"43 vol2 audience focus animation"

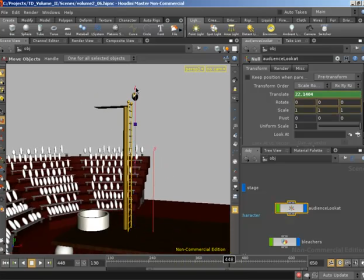And you can see if we were to push this all the way to where the character is, the audience are really leaning back way too far.
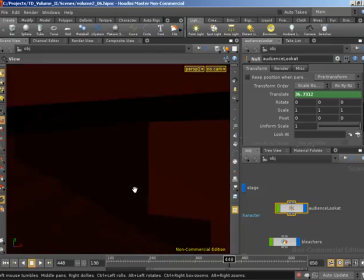I mean, that just doesn't look right. It's actually pretty funny.
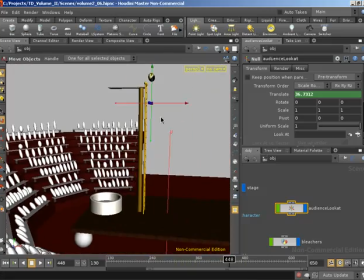So what we can do is we can take the null and we can still move it up in Y so the audience lean back and it will give an impression that they're watching the character, but in actuality they can be just looking at an area around here. So let's take our null and move it down to around the midpoint.
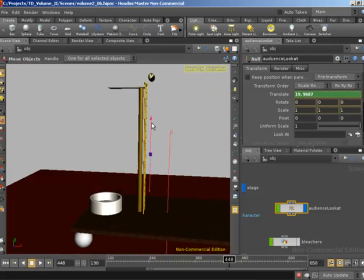That's probably too far. Let me turn off the bleachers so I can actually get nice feedback and then turn them back on.
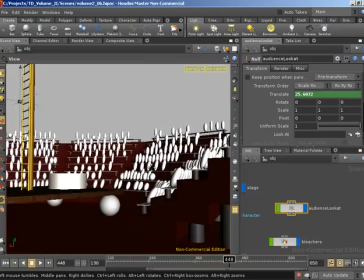So now the audience are looking up, but they're not looking up so far that it's ridiculous.
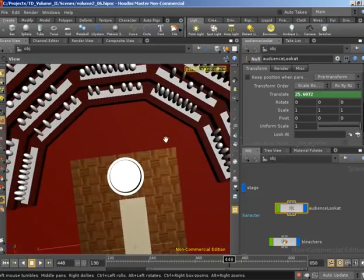And also bearing in mind that our camera angle is going to be around here.
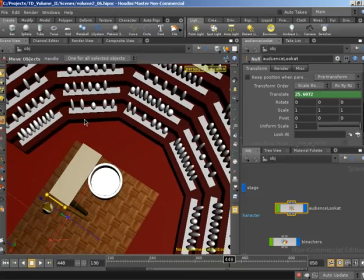If you recall the storyboards, when the character is up here, the audience are going to be looked at from above, so we could even push it a little bit further.
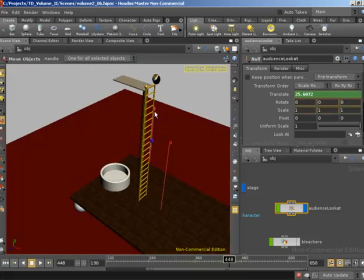Let's hide out our bleachers so we get some feedback, and then bring the bleachers back in.
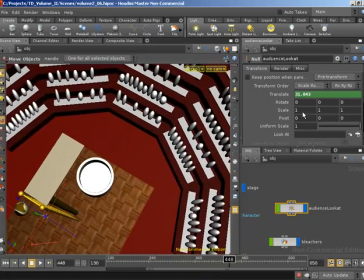So yeah, something like that. They've definitely moved position. If we were to go back to where they were originally looking at, they've definitely changed in terms of their position enough that the audience watching your animation is going to think that this audience is watching the character.
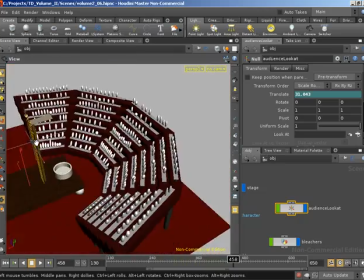Sure. But it'll give that illusion. Yeah, but not so far that these guys are almost horizontal. So our character moves up to the top of the diving board.
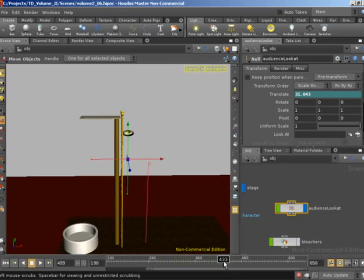Let's hide out the bleachers. So now we've got a good reference for where we want our translate Y to be. Now as the character jumps up to the top of this jump, for these jumps I do want the audience to follow a little bit because these are important jumps, whereas the jumps here, just getting the character from A to B,
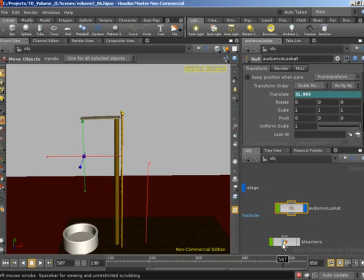these are kind of the most important jumps in the piece because they're leading up the build-up to that final dive. So I do want the audience to follow slightly what's going on here. So let's key our translate Y. And then as the character jumps up,
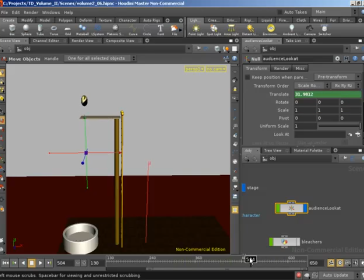move very subtly. And that's going to auto key. And as the character moves back down, we can move down very slightly. As the character moves up very slightly.
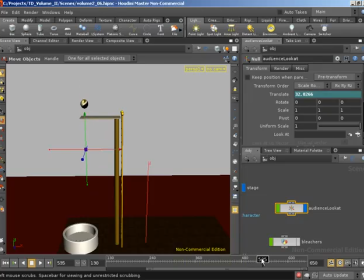So it will almost be so subtle that you won't notice, but it will add just an extra little bit of secondary animation that will be felt more than seen. As the character moves up, back down.
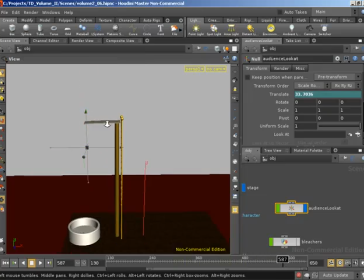For this jump I will push it a little bit further because that is the peak of the main jump.
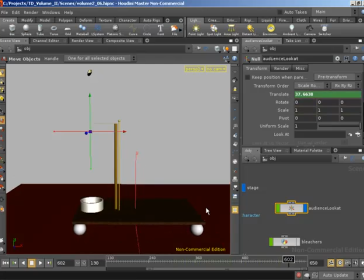So let's push it just a tad further. And then as the character comes all the way back down to being in the pool,
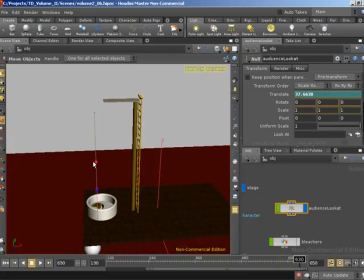so on that frame we will move this all the way down to being in the pool.
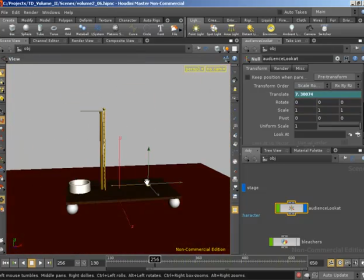So with that, if we were to watch back, just watching the null as it follows the character,
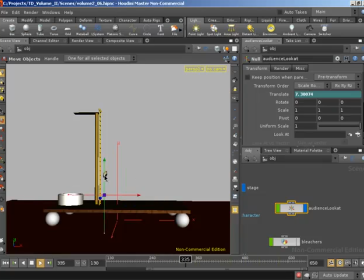we can see that we approximate the character's motion enough that the audience will appear to be watching the character, but we haven't pushed it so far that the audience are going to lean back a ridiculous amount.
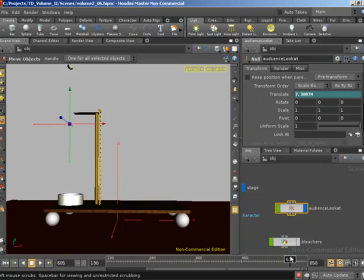We do need to tweak our translate Y at the end there so that we maybe slow down on our acceleration. So I'm going to shift middle click the translate Y parameter H to home up.
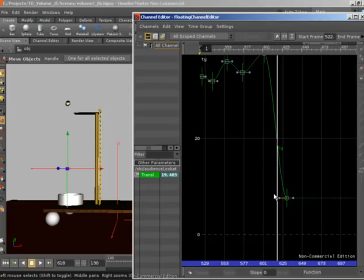And let's grab this tangent handle, untie, and give things more of the animation curve that our character actually has. I'm happy for it to be smooth motion here because I don't want jerky motion on the audience, but this definitely needs to be an acceleration that follows with the character.
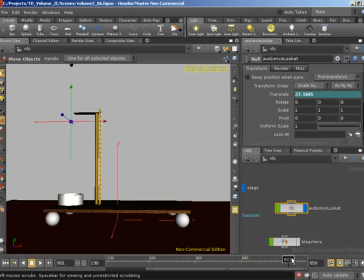So hopefully this will better match the character's motion. Yeah, I'm much happier with that.
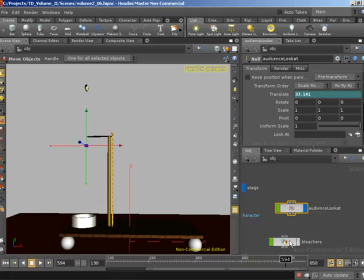Fantastic. The last thing I do want to check is as the character is at its peak, this is the highest the audience are going to be looking at. I just want to make sure that it's not a ridiculous amount.
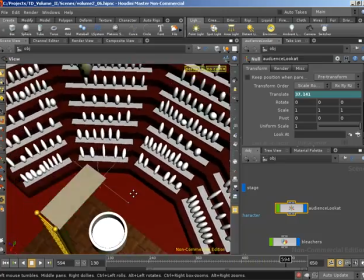It's quite far, but again, bearing in mind that the camera angle is going to be high up so it doesn't look too crazy.